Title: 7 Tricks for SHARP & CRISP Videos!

You can simply use a floor lamp like I am in this shot, or if you're filming some products,
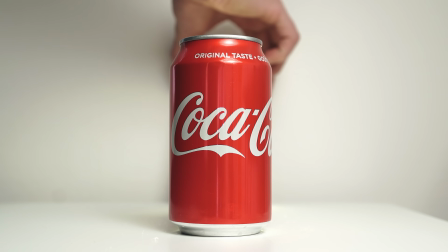you can use your phone's flashlight just out of frame to backlight it, and that will give it that extra little pop. Now moving on, tip number 5 might actually be the most effective tip of the whole bunch,
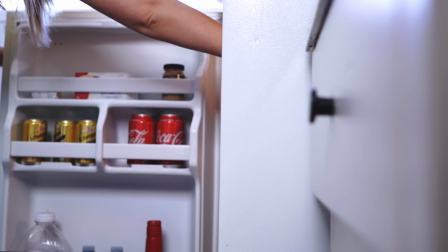but you're gonna wanna be careful as to when you're using it. When getting that opening shot of the cooking sequence, I noticed that the bag looked kind of blurry. The shot was bothering me so much because in my head, I wanted it to be tack sharp so you could see exactly what was written on the bag, and I really wanted the subject and the focus to be as clear as possible and have it stand out from the background.
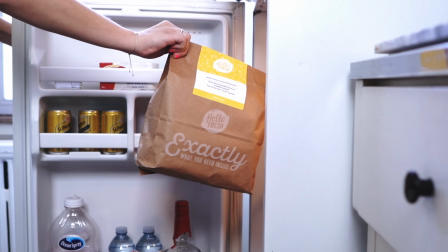Now here is the exact same shot after making one little change, and and notice how much sharper and detailed the bag looks. And the way I was able to do this was by breaking the 180-degree shutter rule.
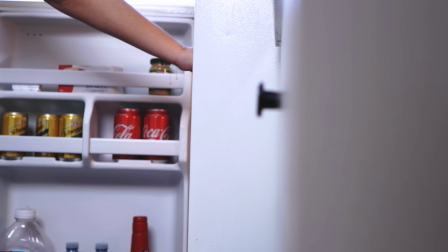What happened was the first shot I got was following the 180-degree shutter rule,
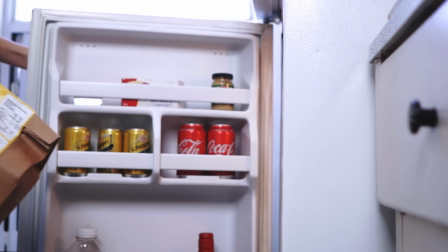as it was captured using a shutter speed of 1/250, which is about 1 over double my frame rate of 120 frames per second. Following this rule gives you the most natural looking motion blur in your shots, making them appear more realistic.
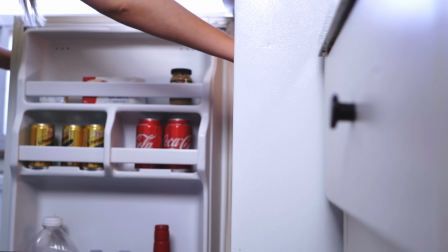The problem in this case was that the speed at which the bag was being lifted out of the fridge was actually quick enough that there was too much motion blur.
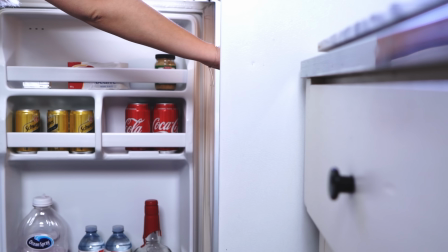So instead what I did was I used a shutter speed of 1/500th of a second,
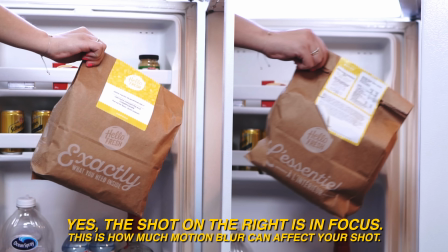and if we put the freeze frames side by side for comparison, you can really see the difference in the amount of detail we get.
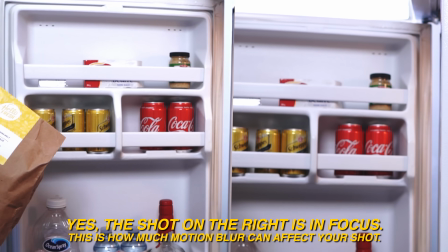And here are a few other shots from the same sequence that also follow this technique. So this is a scenario where it actually makes sense to break the rules, and I only recommend doing this if there is a specific intention for it. Otherwise, I would suggest that you stick with the 180-degree shutter rule for most of your shots, as this will give you the most professional looking videos. So those were a few things that you can do in camera to get some more crispy looking footage, but if after all of that you still want your videos to look sharper, here is what you can do in post.
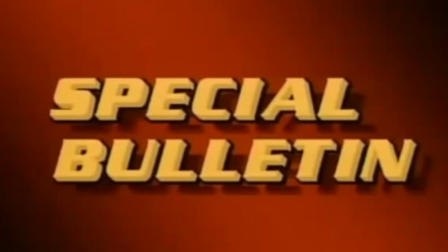We interrupt this program to bring you a special report.
Now, before we get into our last two tips, I would like to quickly tell you about my website, filmer.ca.
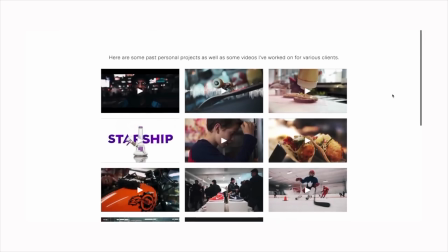On my website is where both my viewers and potential clients can learn more about me, see past examples of my work, and get in touch with any questions or inquiries. For a few years now, I've been using Squarespace to build all of my websites long before they ever reached out to me, and today they are offering my viewers 10% off your first purchase. I feel like too many people nowadays are relying on Instagram and social media as the main way of attracting clients and showcasing their portfolio. But if I am being honest, most of my serious inquiries come through my website through the contact submission form. And one of the biggest advantages of using a website over social media for your business is that you can use search engine optimization to your advantage, so that people who are actively looking for your creative services can actually find you.
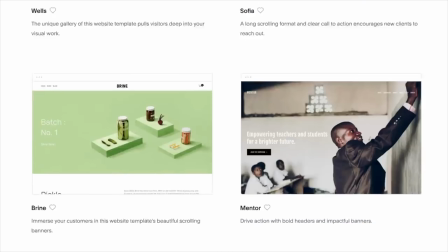So no matter what type of work you do or what kind of business you're running, Squarespace has you covered because they have so many options, layouts, and templates to choose from.
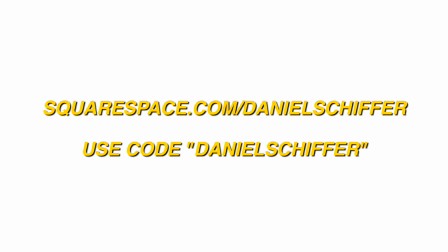So once again, head over to squarespace.com/Daniel Schiffer or use the code Daniel Schiffer. Start your free trial today and get 10% off your first purchase.
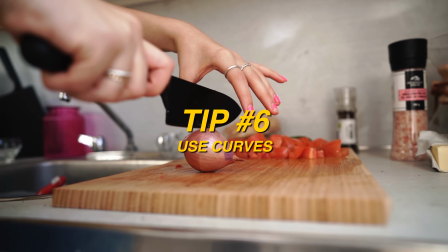Tip number 6 is to use curves to create micro contrast in your shots, similar to how you would use a clarity slider in Lightroom.
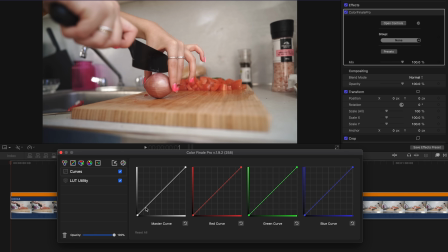Now at first, using curves can be a little bit tricky, but if you play around with the different parts of the curve,
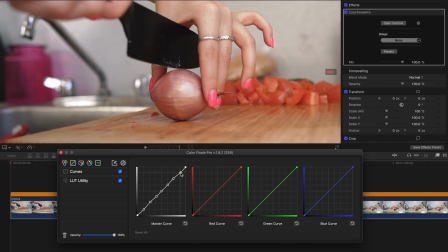you can make your subject pop and enhance those finer details in your image.
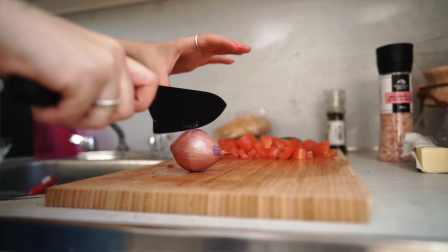Now, if your footage still isn't looking sharp enough for you, we can use tip number 7, which is our last resort, and that is to add sharpening in post. Now, it's definitely not a great idea to go ahead and sharpen every single clip in your video, but if there is a shot here and there that can use a little extra boost,
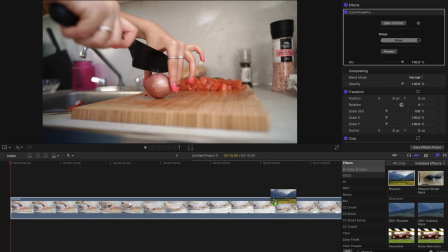there's nothing wrong with adding a sharpen filter or effect and applying it with a low intensity to get that extra little crispiness that you're looking for. So those were our 7 tips for getting sharper or more detailed looking footage. I tried to keep them as practical as possible so that anyone can go out and give them a try. But that is it for today's video. Thank you guys so much for watching. Follow me on Instagram at Daniel.Schiffer, and as always, I will see you guys in the next video. Peace.